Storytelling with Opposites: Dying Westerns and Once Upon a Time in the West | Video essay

Sergio Leone is one of the most legendary filmmakers of all time.
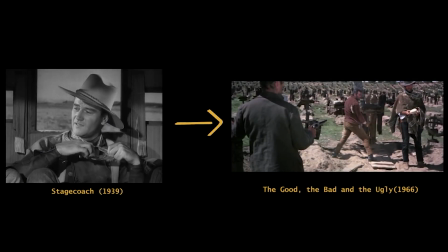(0:11)
He's known for revitalizing the Western genre during the 1960s, especially in creating the spaghetti Western genre.
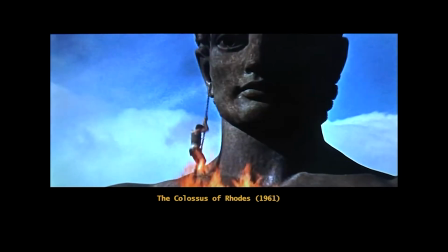(0:17)
Leone directed 7 feature films during his career, and in the process he became known for his epic shots,
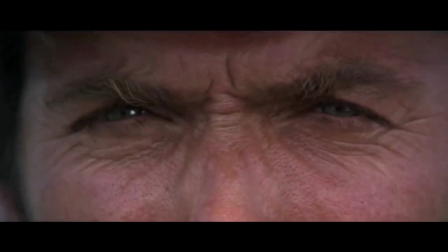(0:23)
tight close-ups, and the use of long, tension-filled sequences.
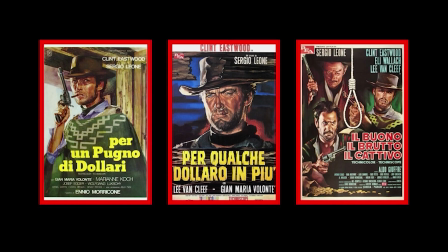(0:27)
After directing the immensely popular Dollars trilogy, he directed 3 more films, the Once Upon a Time trilogy.
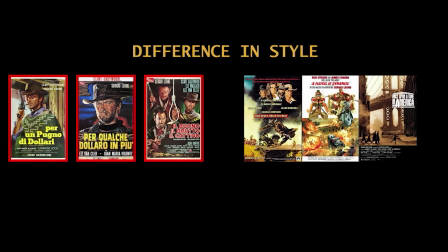(0:33)
These 2 trilogies mark a distinct difference in Leone's film style.
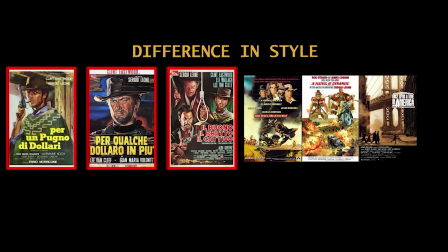(0:37)
Where the Dollars trilogy focuses on traditional Western themes and archetypes such as greed, survival, and stoicism,
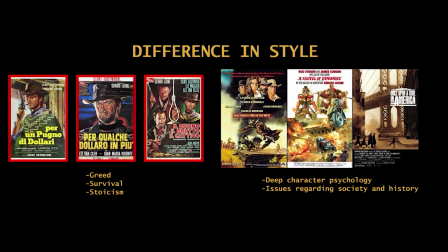(0:44)
the Once Upon a Time trilogy delves deeper into character psychology and explores broader societal and historical themes.
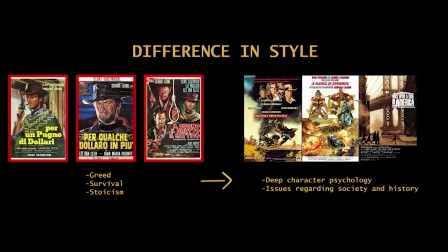(0:50)
Moreover, this change in film content also marked an evolution in film language.
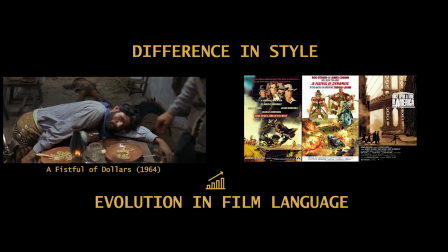(0:55)
The Dollars trilogy had matured Leone's abilities, and he had become a master at creating dramatic tension.
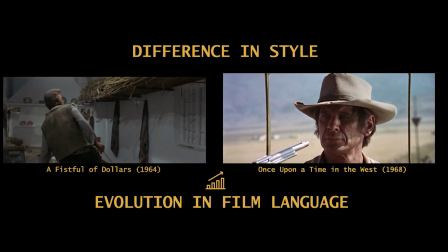(1:01)
The film Once Upon a Time in the West is one of the best examples of this.
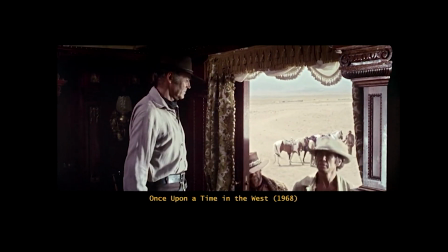(1:05)
Throughout the film, Leone uses the cinematic language of opposites to highlight different parts of the story he's telling, and through this he creates a very distinct type of tension, something characteristic only to him.
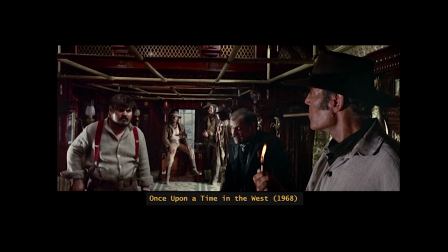(1:15)
I'm going to show you how Leone does this using the film Once Upon a Time in the West, and there's 3 parts to it.
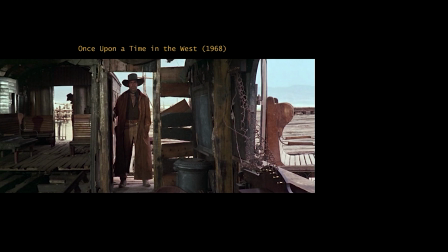(1:22)
Number 1. Sound and silence. The film starts off with 3 bandits taking over a train station.
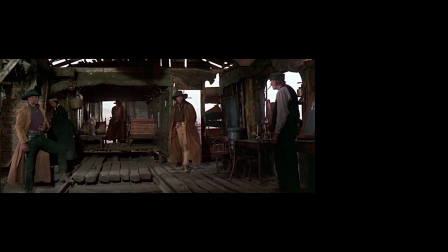(1:28)
They've been hired to kill a passenger who's supposed to arrive on the train. The scene is almost entirely shot without dialogue or music.
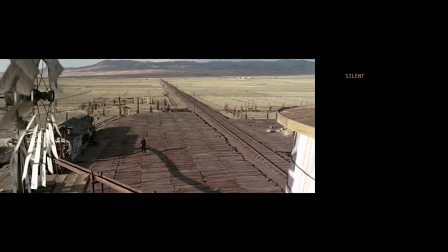(1:34)
It's mostly silent. You can only hear some small sounds such as the windmill creaking, birds chirping, or flies buzzing around.
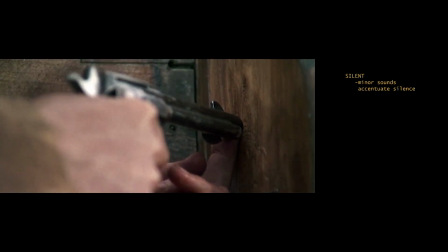(1:41)
These small sounds accentuate the silence, giving it a space to exist in.
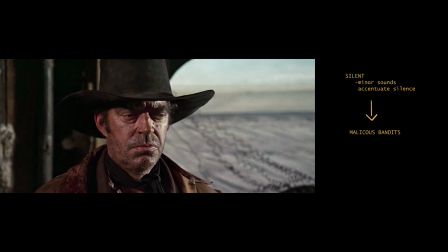(1:46)
When combined with the presence of the bandits, who are really menacing and malicious, the overall atmosphere is very tense and heavy.
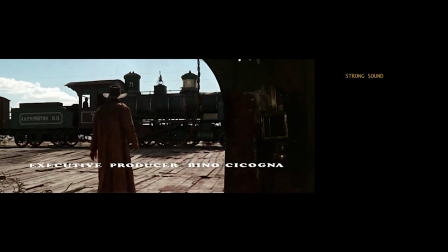(1:52)
When the train arrives, it arrives with a strong sound. The atmosphere loosens and the sound brings an assumption that the tension will be resolved.
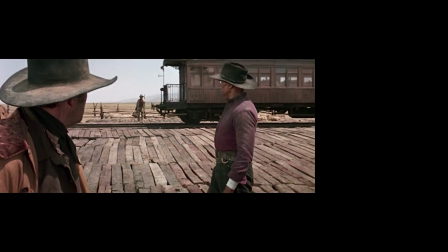(1:59)
We associate sound with safety. A passenger comes out of the train, and instead of abruptly cutting from the sound of the train back to silence,
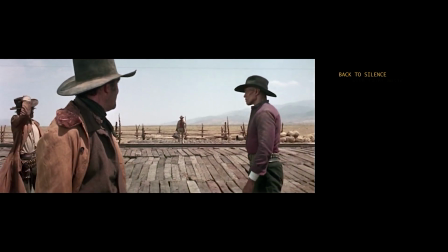(2:07)
the passenger auditorily guides us to silence with his harmonica.
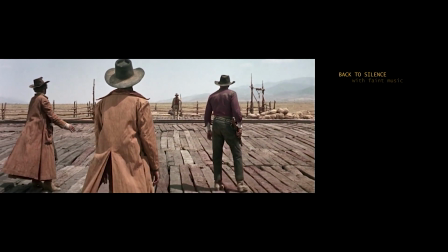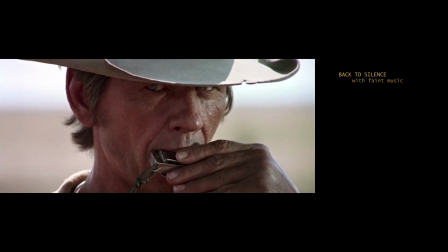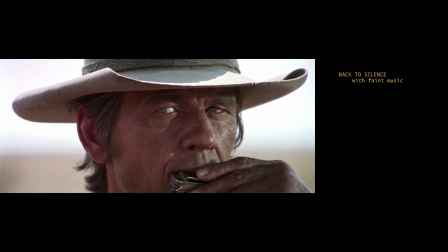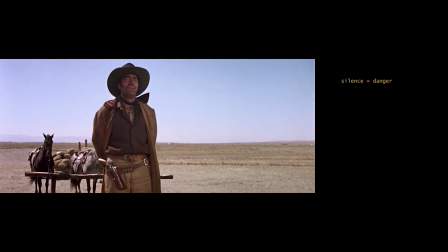(2:28)
Now we're back in the same tension we were before, the danger of silence. This time we're guided to silence by the main character.
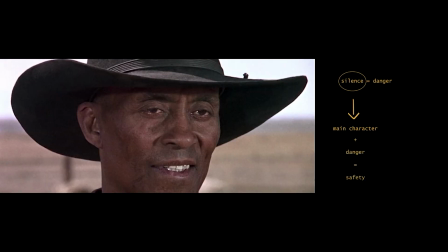(2:35)
The subtext is that we're safe to enter danger with our lead character. This subtext is further accentuated by the upcoming violence.
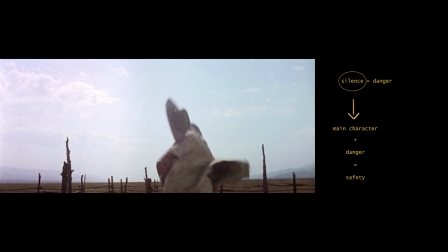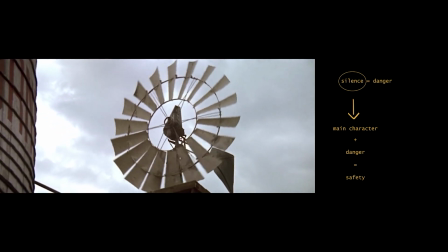(2:49)
As we go back to silence after it. This time silence isn't menacing anymore because we have company, the harmonica.
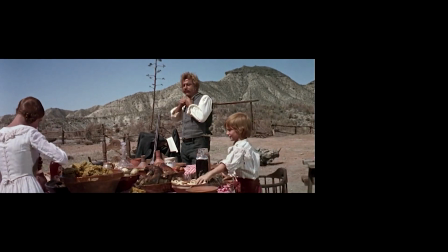(2:57)
The next scene is very similar. The sound of grasshoppers brings safety, and when the sound ends,
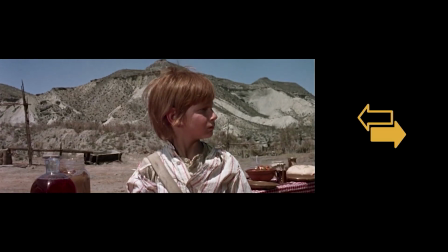(3:05)
the scene gets dangerous. You see what Leone does? He uses the opposites of sound and silence to create the dramatic tension of safety and danger.
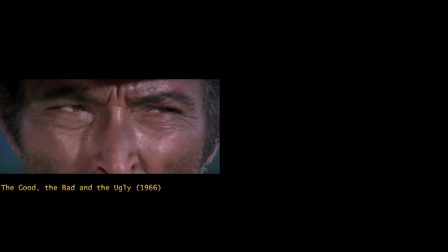(3:14)
Number 2. Visual language. Like Leone's other westerns, Once Upon a Time in the West features a lot of close-ups.
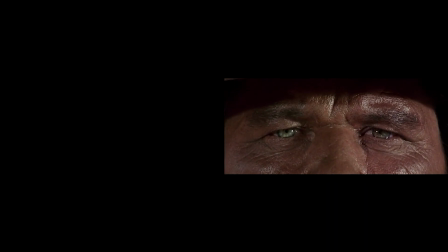(3:20)
We see characters' faces up close, and sometimes the close-ups get really extreme and we only see the eyes, which cover the entire canvas.
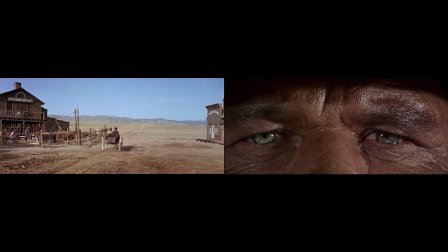(3:28)
Alongside this, we see a lot of wide shots of sweeping vistas and beautiful plains.
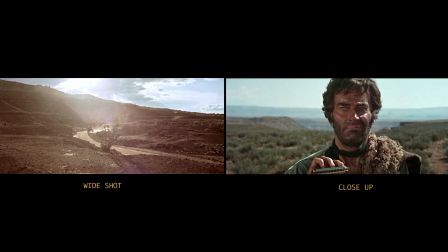(3:33)
Once again, Leone is using the language of opposites to drive the story, using close shots and wide shots.
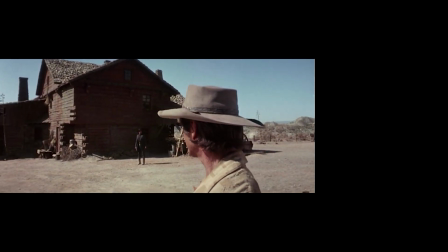(3:39)
In the climax of the movie, the mysterious harmonica in beige meets the antagonist Frank in black.
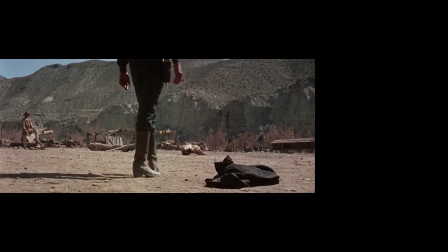(3:43)
During the meeting, we see a perfect interplay of wide shots and close-ups. We start off with wide shots, and as the tension rises, we get closer and closer.
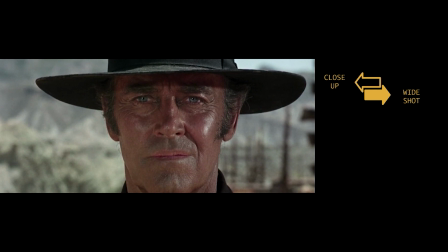(3:52)
Using the opposites of close-ups and wide shots, the scene shows a strong sense of polarity.
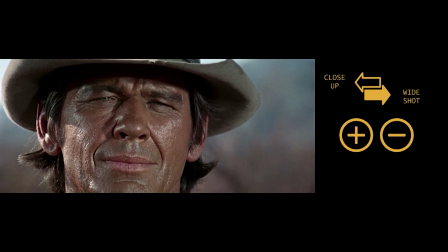(3:57)
This meeting of harmonica and Frank is no ordinary meeting, but rather a meeting of strong opposites of life and death.
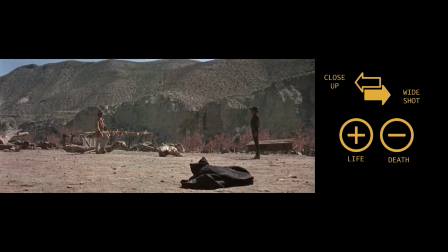(4:04)
It's evident that only one will walk away alive from this fight for life.
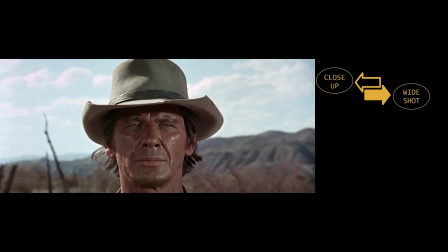(4:08)
Instead of using only sound, Leone uses clear-cut visual language, editing and framing to drive his story. Number 3. Rhythm.